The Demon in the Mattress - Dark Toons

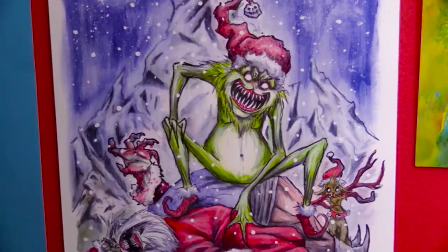[0:00]
If you look around my office, you might realize I have kind of a love for dark, twisted cartoons. And a lot of that may be because I grew up with a lot of dark, twisted cartoons.
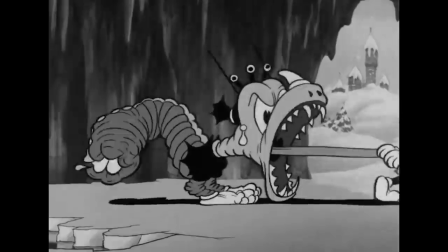[0:08]
Now, I'm not talking about the ones like Batman or ones that were meant for older kids. I'm talking about the ones that were meant for little, little kids, and they probably should have been made for little, little kids.
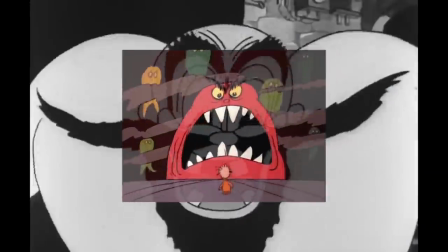[0:17]
And I loved the HELL out of them. I enjoyed how much they scared me. I loved how every time you got through one, you felt a little tougher.
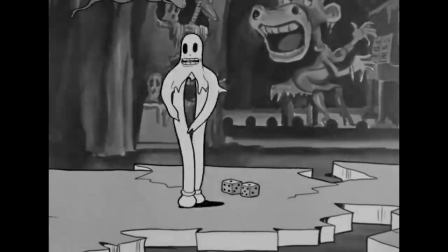[0:25]
So, I'm doing a series reacting and reviewing them. We're gonna analyze how creative they are, how dark they are, and if the dark twisted tone was warranted. So join me in taking a look at some dark tunes.
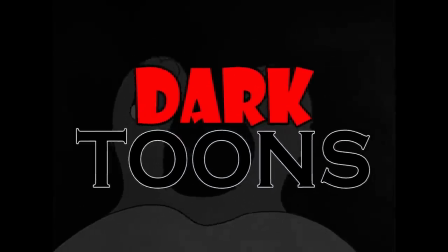Hey, we're back with Courage Month. Sorry, I couldn't get you a video last week. I got sick, but I'm better now.
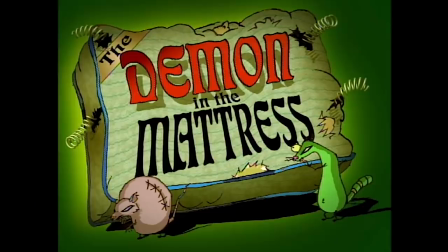[0:49]
We're gonna continue on with it. With that said, Demon in the Mattress was released in 1999. A lot of you recommended it, and I can definitely see why. Let's take a look. I may have brought this up before, but I really miss shows that have title cards, like unique title cards My favorite was probably Tiny Toons They had a really wide,
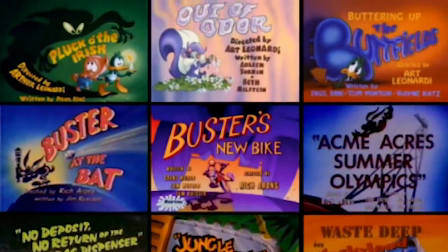[1:08]
unique range of title cards that look great And give you a little idea of what you're about to see And this does the
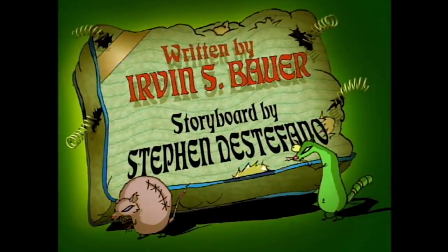[1:13]
same This is a really good-looking card with good color, and it pops out And again, it's a little bit of a preview of what you're about to come across I don't know if spoiler culture just got too much Like, no, don't ruin a thing! but I really like them. Really nice opening shot there. Now, the way you would get this kind of shot in live action is you would use a telephoto lens where you would take something that's far away, zoom in on it, and then have something in the foreground so that the moon looks gigantic, like in something like E.T., something like that. But the great thing about animation is you can just draw it that way, so you don't need any kind of specific filter.
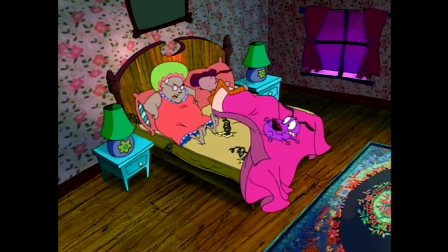[1:50]
You can just draw it and it exists.
Eustace, I want a new mattress, and that's the end of the matter.
As I said before, the colors in this show, amazing. How often do you see hot pink with dark shadows?
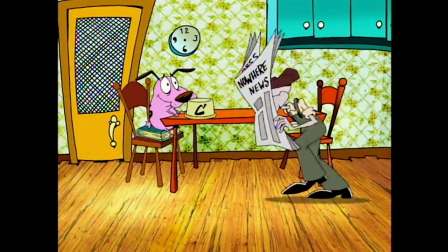[2:04]
And that hideous wallpaper is practically becoming its own character. I'm actually wondering if there's an episode where, like, the wallpaper is a character and tries to eat them or something, or do they get lost in the wallpaper?
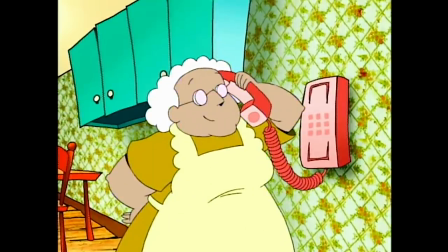[2:15]
I don't know, I digress, but was that an episode? That should be an episode.
We have a special on our deluxe life-changing mattress. It's soft.
One of the great things about this show is that the scary elements they tap into, the very traditional classic horror film elements, really go back to, like, the Peter Lorre days, the Vincent Price days,
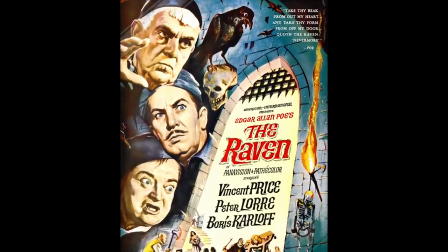[2:37]
sort of the Hammer films and black and white classic monster movies. So a lot of the voices they have have this dreary kind of voice, or this high-pitched kind of voice,
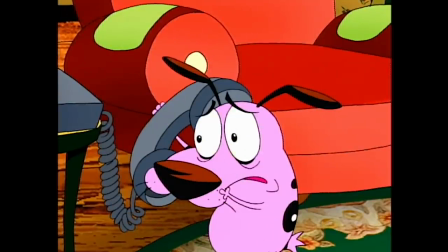[2:47]
very much like how people tried to sound creepy in those days and a lot of the mad scientists would talk. It's really great to hear in a show like this because again, it just calls back to so many great classic films and creates this really wonderful environment and atmosphere.
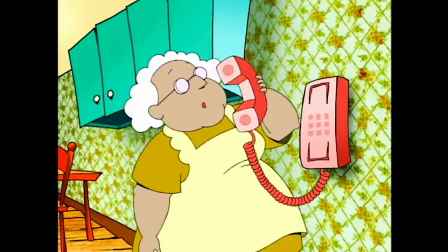[3:01] It's smooth. Smooth. No lumps.
That voice alone sounds like a perfect mix of Peter Lorre and Vincent Price somehow fusing together. Again, as you've heard me say a million times before about this show, great use of really bright, vibrant colors that contrast off each other and phenomenal shadows, having red against green. Those are not only Christmas colors, but again, they really, really contrast and work well off each other. Just absolutely gorgeous. A creepy horse-drawn carriage right out of Dracula or another classic horror film of that sort. And at first I didn't like that the wheels in the carriage were computer-generated, but I'm finding more and more with this show, the more they use CG, the more otherworldly it seems to come across,
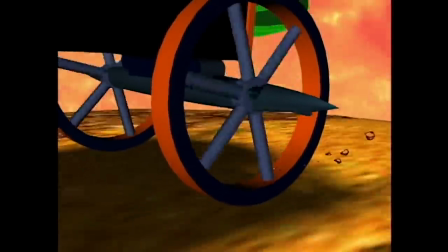[3:51]
and it's actually growing on me.
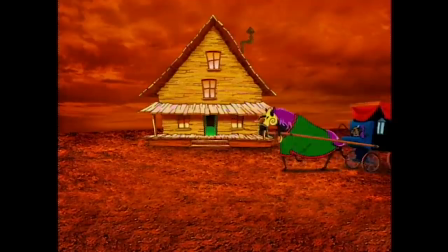[3:53]
Like, when you see this carriage coming up, and you see those 3D wheels, you kind of know something's off about it, and not just off, I mean, it's a carriage, you know, bringing you a mattress, but there's something that really feels otherworldly about it, right down to it's not the same type of animation.
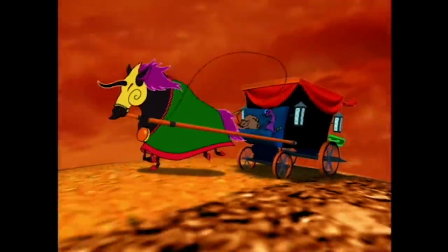[4:12]
Also, I never noticed, that's a black unicorn. How often do you see a black unicorn?
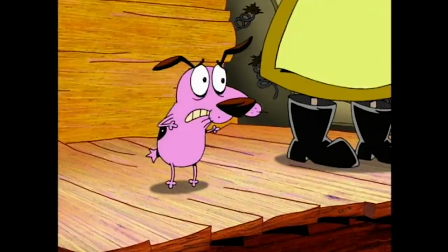[4:19]
Now, I have no idea if this is intentional. My guess is it isn't, but it's still a fun little detail.
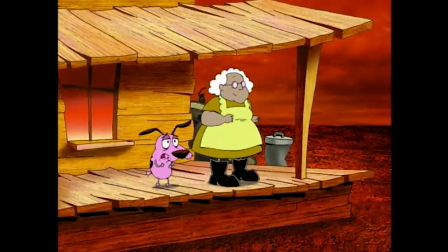[4:24]
You have this red landscape that, of course, looks very hellish, but you have a green door at the center, and often in films, when you see a red door, that means danger, so here it's completely switched.
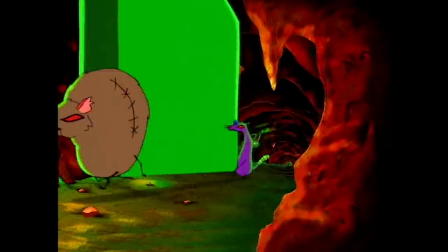[4:35]
And the supernatural element in this is green, that green mattress that has a demon in it, so I don't know if that's intentional, but it's kind of a fun little detail.
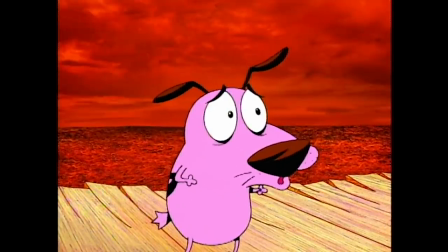What a wonderful creature that's such a great idea of a haunted Mattress with the face on it and glowing and everything that's just oh, that's it's so creative. I love it I love that this show can bring out monsters that everybody knows like a werewolf and so forth But it can also create something kind of new. I don't know. I've never heard of a demon mattress And this rodent that scares courage for absolutely no reason but he does it over and over I just can't wait to see this so many of these episodes. I've talked about how they get these Fisheye lens tilted angles high angles low angles a lot of the time like what you see in horror
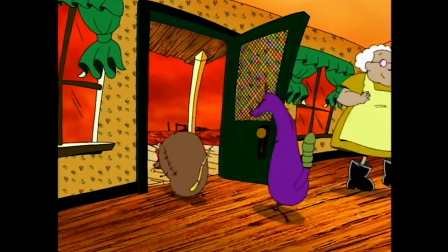[5:27]
films And what I like is even with them bringing in the mattress and courage going up the stairs here You don't need to be like that distorted this
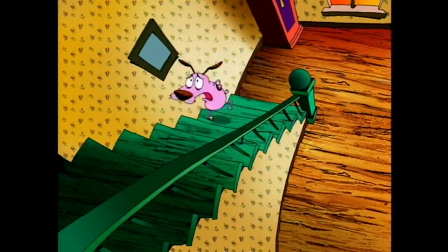[5:35]
easily could have been just a straightforward Shot just looking down but look at the railing look at the lighting They make it just a little off, and I think that really does add quite a bit.
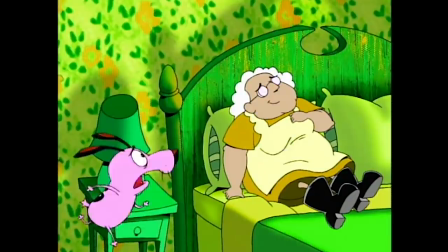[5:47]
Once again, green, that's pretty much going to be the evil color in this episode, which ties into something else, which we'll talk about in a second here. There you go. As you probably put together, this is a parody of The Exorcist.
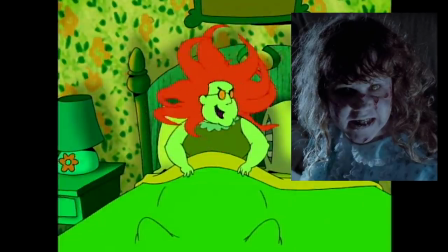[6:02]
A lot of that film is spent in this bedroom, uh, with this possessed girl who turns green and pukes green stuff, And she's on the bed most of the time so it only makes sense you're gonna have an evil mattress It's gonna have a tie-in to the exorcist
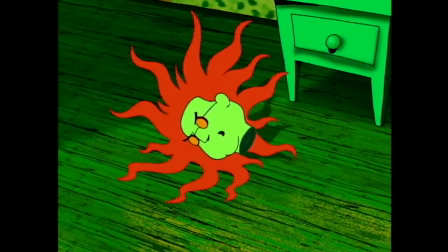[6:21]
Jesus Christ can one of you boys give me a hand apparently that scene is censored in some countries I can't imagine why
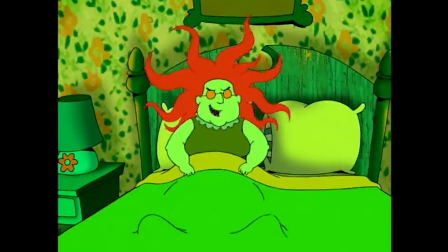[6:33] Don't you join me?
It's such a creepy idea too because she's usually so nice and kind not always the brightest But you know that this very kind lady so to see not only this entirely different voice Come out of her mouth,
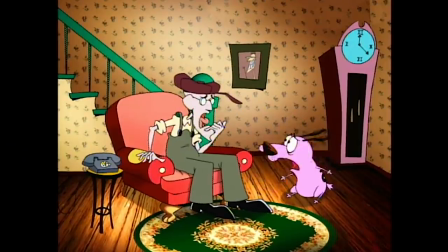[6:46]
but just this totally different personality It's a good way to make you uncomfortable and at the same time it really demonstrates how Likeable these characters are that when you see this you are legit like concerned even her husband actually wants to help out This is one of the few times where he actually has put together That something bad is going on and his wife's life is at stake and he
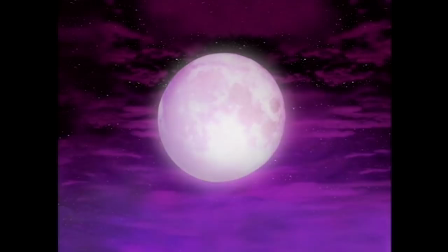[7:07]
wants to do something about it another color change here We've gone to purple purple's a little bit more of a neutral color and again. You can see that room. It's still shining green That's the prominent nasty color here.
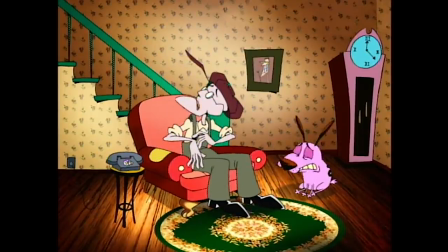[7:17] She likes you Go see how she is.
I like that too even though he's her husband. She likes him. She likes the dog like of course She wouldn't like her husband The frost on the door and the breath again very much from Exorcist where it got so cool They could see their breath in the room
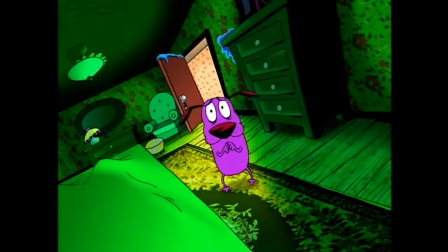[7:35] Closer.
Look at that shot. What a great shot. So much depth of field in that shot. I always like very wide shots like this where a character starts off really far away and slowly they have to get closer and they almost become more and more distorted as they get closer again. That's very much how a wide-angle lens works, but very perceptive of them to, you know, play off of that.
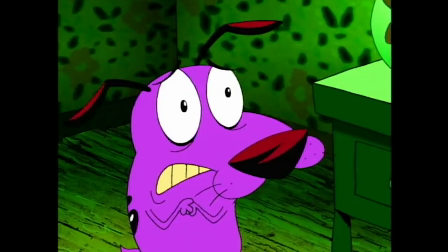[7:53]
As Courage gets closer, he gets a little distorted too.
If I could have a cup of tea!